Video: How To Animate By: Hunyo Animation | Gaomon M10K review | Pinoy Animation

Okay, matagal ko nang sinasabi na gagawa ko ng tutorial kung paano ako nag-a-animate. At alam kong marami na rin sa inyo yung nag-aantay kung kailan ko ba talaga gagawin yun. Ito na yung video na yun, kaya hindi ko na ito papatagalin. Simulan na natin. Let's go! Ang una kong ginagawa ay syempre yung magsalot ng script. Pag nagsusulot ako ng script, sinasama ko na dun yung mga animation reference o kaya naman mga specific na animation na kailangan kong ilagay sa gagawin kong video.
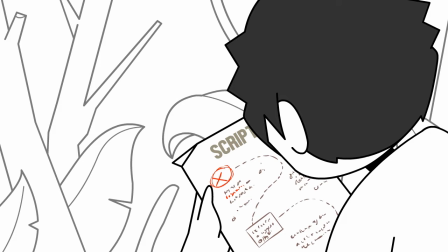Kumbaga, yun na rin yung pinaka nagiging guide ko, hindi lang sa pag-produce ng audio pero sa pag-animate na rin. At syempre, pag tapos ko na yun, dadiretso na ako sa pag-record ng audio. Sa pag-record naman ng audio, Odacity yung ginagamit ko, madili lang yung gamitin saka libre lang kapag ita-download mo sya. At pag okay na lahat yun, dadiretso na tayo sa pinaka hinihintay nyo. syempre yung pag-a-animate sinusundan ko lang talaga yung audio kasi totoo lang
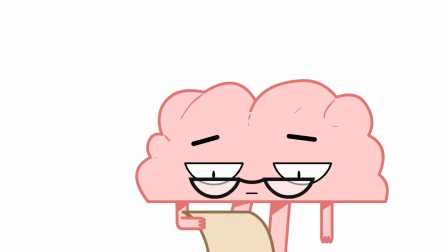at hindi na ako gumagawa ng storyboard kasi nasanay na ako na nasa utak ko na lang talaga yung story plus may mga scene kasi na binabago ko talaga yung nangyayari kasi naisip ko na oh okay, mas okay pala pag ito yung nangyayari okay okay okay pero kayo siguro payo ko talaga na mag storyboard
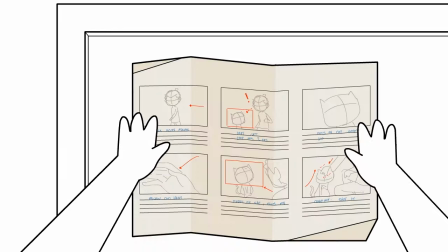talaga kayo kasi mas nagkakaroon kayo ng solid na guide sa ina-animate nyo huwag nyo ko gayahin ito lang yung ginagawa ko kasi dito komportable pag mag-animate naman ako tatlong part lang yun una gagawa ko ng sketch sabay
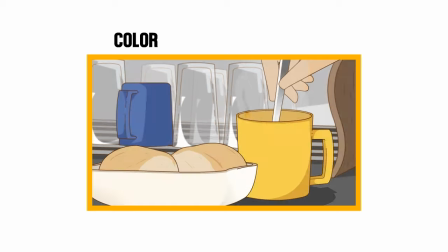lalagyan ko ng line art and then kukulayan ko kung kailangan kong kulayan at syempre tuturuan ko kayo kung paano mag-animate kaya naman may mga tips ako na nalista na sana ay makatulong sa inyo pag mag-animate kayo hey hey future who you hear Nagpapasa kasi ako ng comments At nakita ko marami sa inyo yung nagtatanong na Kuya Hunyo,
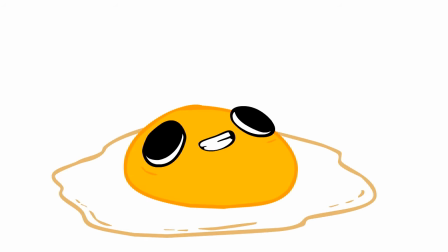ano pong ginagamit siya sa pag-animate?
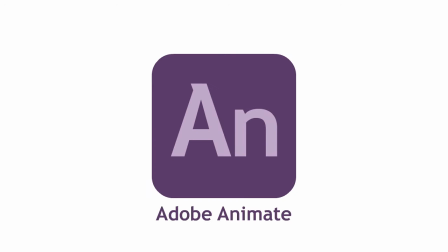Ah, Adobe Animate lang din yung ginagamit ko Kagana yung nakararami Kaya, ayan Back to yung Hunyo Hello
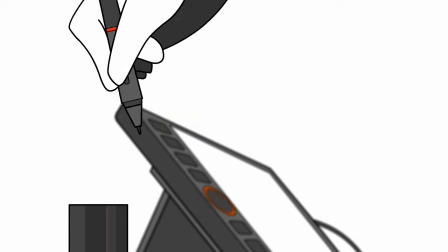Okay, number one Ito yung madalas kong ginagawa sa animation na Pagkagawa ko ng isang motion
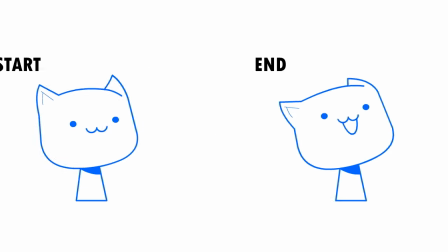Dinadrawing ko muna yung starting pose Saka yung end pose Ah, yan, parang ganyan Pag pinilay mo yan, tiga mo, diba?
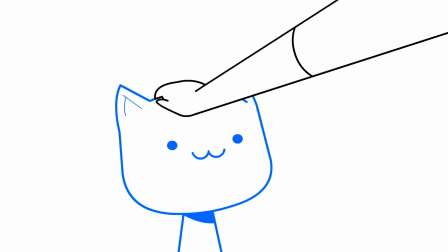Mukhang ewan lang. At para maging smooth yan, ganito lang yung gagawin nyo.
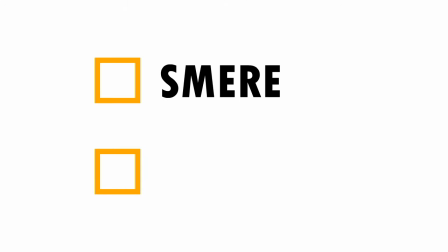Dalawa lang yan para sa akin eh. Pwede yung smear o kaya naman yung in-between na tinatawag.
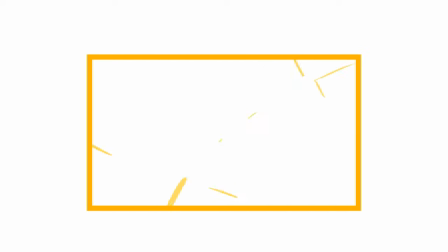Yung smear kasi, ginagamit ko lang yan sa mga mabibilis na animation. Gaya nung, kagaya nung sa Among Us, madami akong ginamit din na smear.
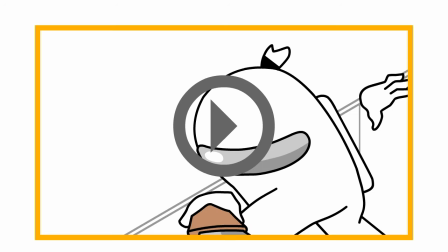Wait lang, hahanap ako ng sample. Ayan. Para siyang nagsisilbi na motion blur effect dun sa ina-animate mo. Kaya nung nagsisimula pala ako sa animation, pansin ko talaga na lagi akong gumagamit ng animation smears kasi parang mas madali siyang gawin saka mas napapadali yung trabaho.
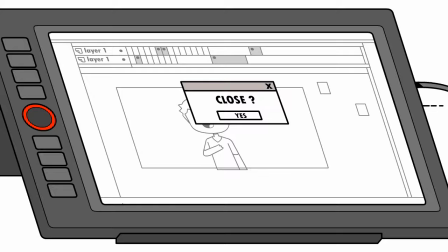Pero na-realize ko na hindi yun laging gagana sa kung anong gusto kong mangyayari kaya doon napapasok yung pangalawa na sinabi ko kanina na tinatawag na in-between.
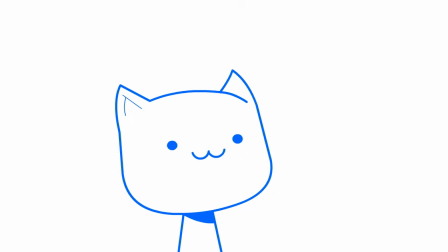Sisimplihan ko na lang, parang ganto siya. Pag na-drawing mo na yung starting pose, saka yung end pose na gusto mong i-animate, on mo lang yung tinatawag na onion skin at yun yung gagawin mong guide para makuha mo yung pose na need mo ilagay sa gitna ng dalawang drawing. At kapag mas marami ka nilagay na in between, mas nagiging smooth yung animation na ginagawa mo.
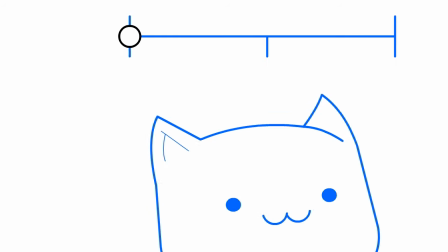Ay, ito, additional tip pala. Sa simula ng pose, duplicate niya yun tapos gawin niyo to.
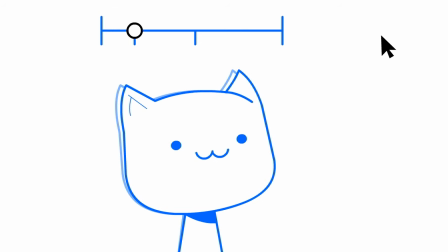Ay, yan, yan, ganyan.
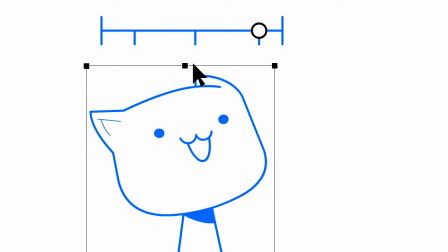Tapos sa huli naman, ganun din yung gawin nyo, sabay dagdagan nyo lang din ng konti At ito yung mangyayari